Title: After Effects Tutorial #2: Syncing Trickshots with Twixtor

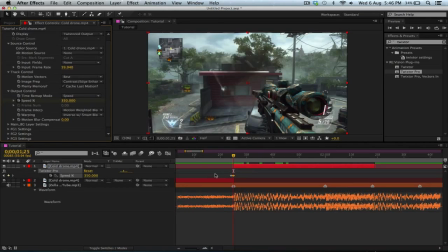[2:18]
and then just hit you on your keyboard to bring up the keyframes and then go in
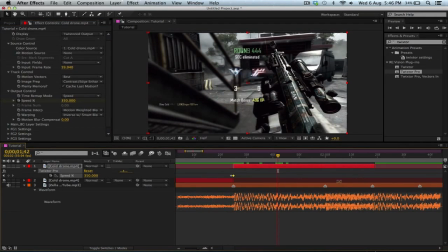[2:23]
between the beats so about there change the speed to about 40
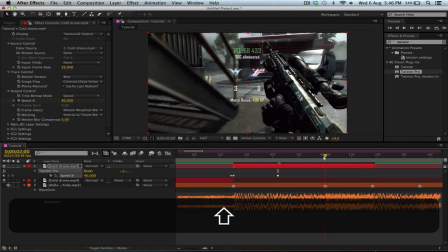[2:27]
40 to 50 depending on the song and then back on
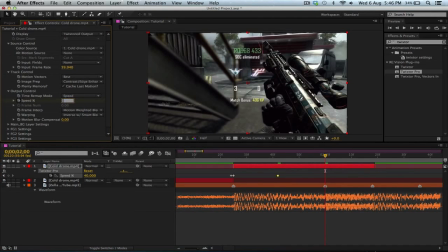[2:32]
the beat you want to do the same repeat the process so 350 and then
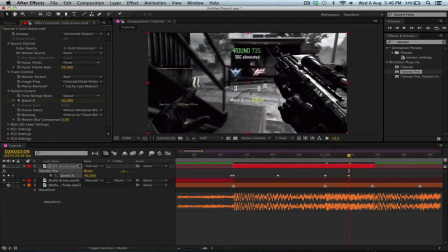[2:37]
in between is 40 and then last beat 350
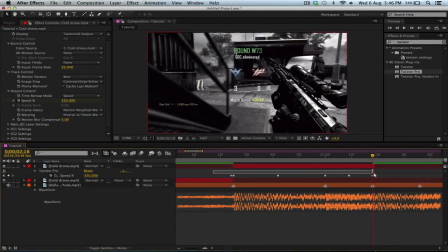[2:43]
now just select all the keyframes and then easy ease them by pressing f9 or if that doesn't work then right click with them selected uh go to keyframe assistant and then easy's so that just makes them like a weird shape and what it does
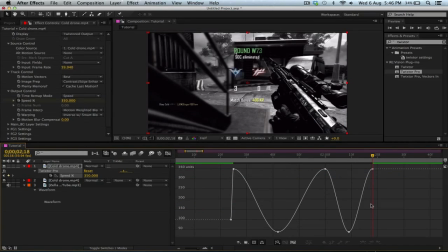[3:03]
is it like smooths the transition from one another um and yeah so now you want to go to the lower keyframes so like the 40 thing yeah and
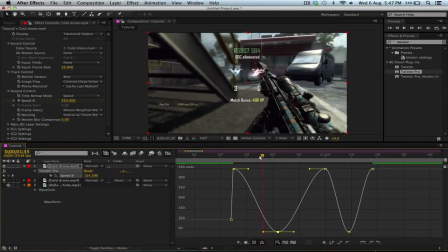[3:18]
you can try you can just keep it like this again it depends on your song you can just keep it like this and it works
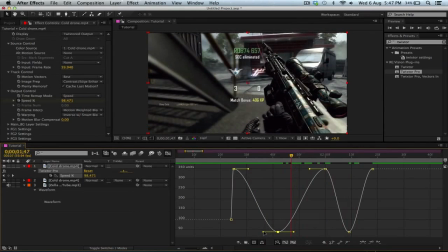[3:27]
fine but for this song I find that if you hold shift and drag these handles out
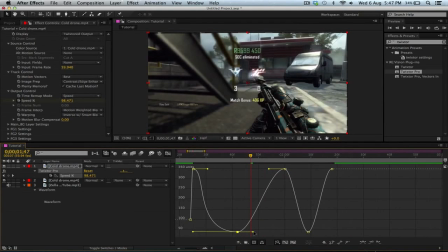[3:32]
you just drag these handles out it's a lot faster
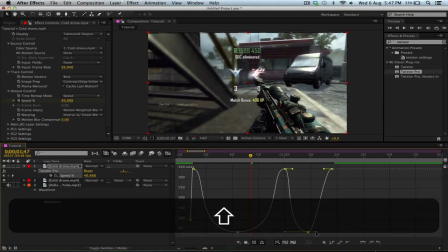[3:37]
I know it seems a lot smoother to me like it's what this does is
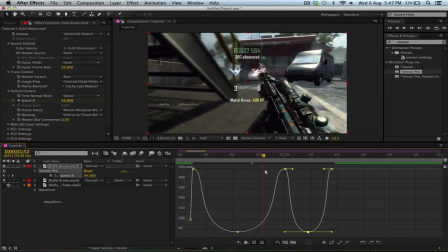[3:43]
it stays slower for longer and it's like it jumps a lot faster so it goes really slow and then suddenly faster slow yeah
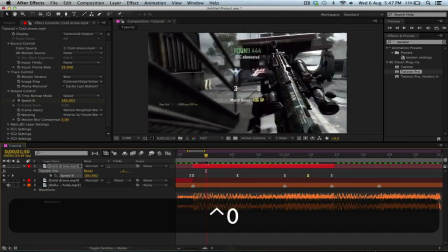[3:55]
so if I just quickly run a preview as
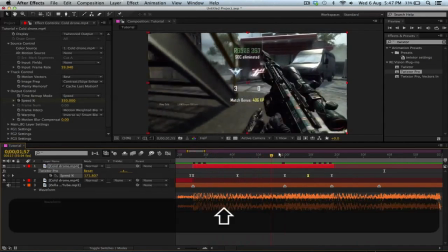[4:01]
you can see like on the beat it goes really fast and then here it goes really slow oh my bad here it goes really
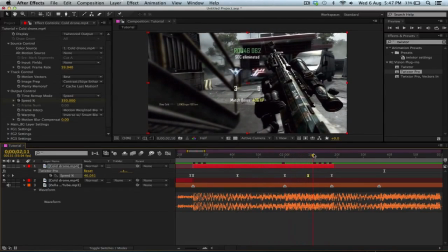[4:09]
slow and then fast slow fast now on 2d kill
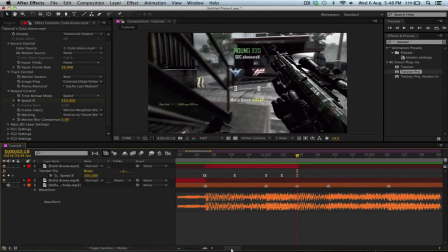[4:17]
cam so I'd recommend for the opening clip you'd leave like a few beats like
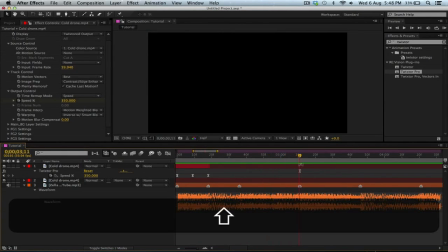[4:23]
cinematic so then I'd like go back here okay
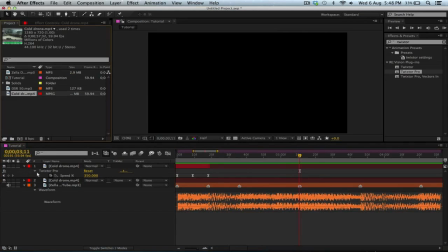[4:29]
so you want to drag clip in again on top this time
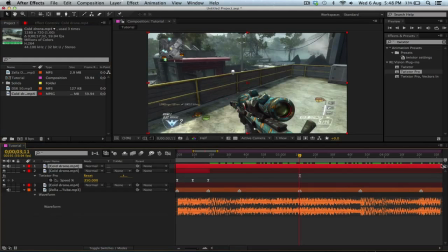[4:34]
and then this time you want to drag all the way to the
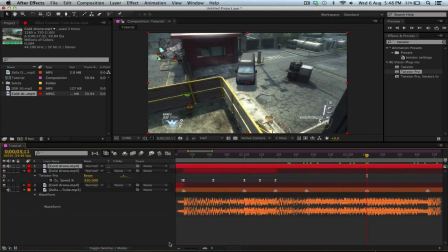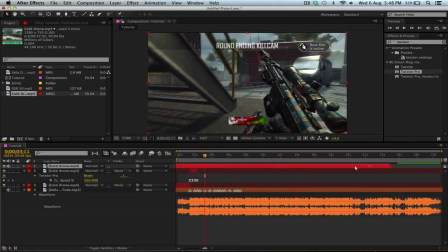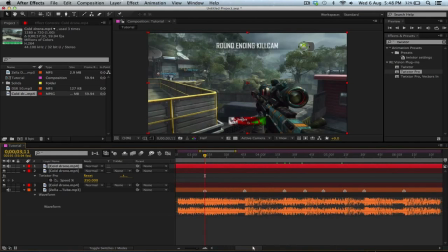[4:52]
so say you have your cinematic here so
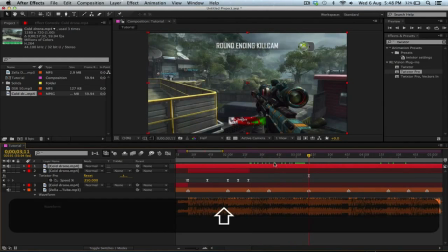[4:58]
yada yada yada and then it transitions here now you want to find don't don't put the whole kill cam just put like a bit of it because you already
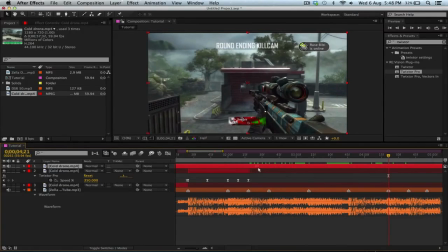[5:09]
saw the shot here so maybe like sink it around here I
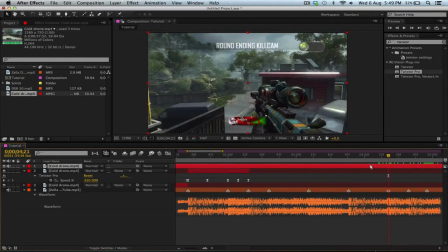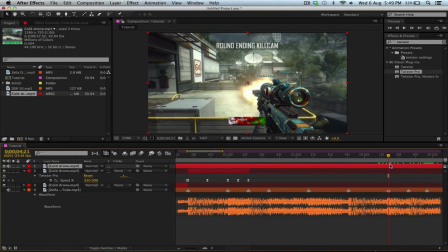[5:21]
don't know why they're in the kill cam but not some flashes or what are they okay so right there and then just
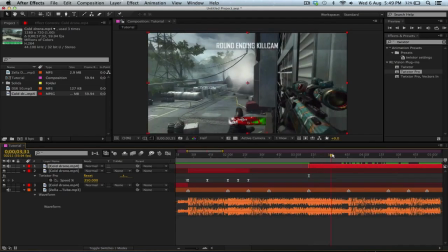[5:27]
split the clip so now as you can see it won't be all of the kill cam but yeah
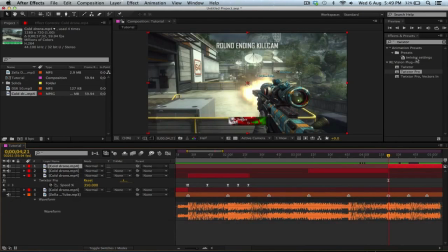[5:36]
anyways you want to split the clip just the same as last time it's time drag it on where
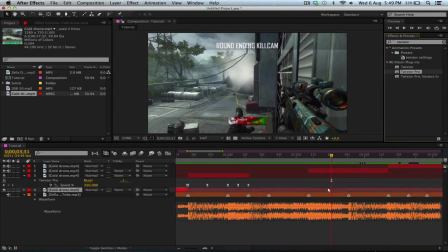[5:41]
it's spinning drag twixer onto where it's spinning and
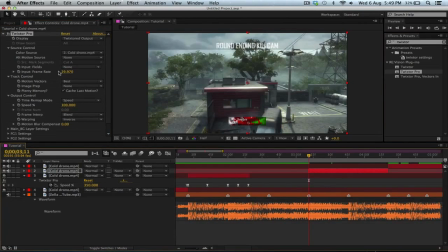[5:45]
then go to the first frame yep forgot the settings so you know all right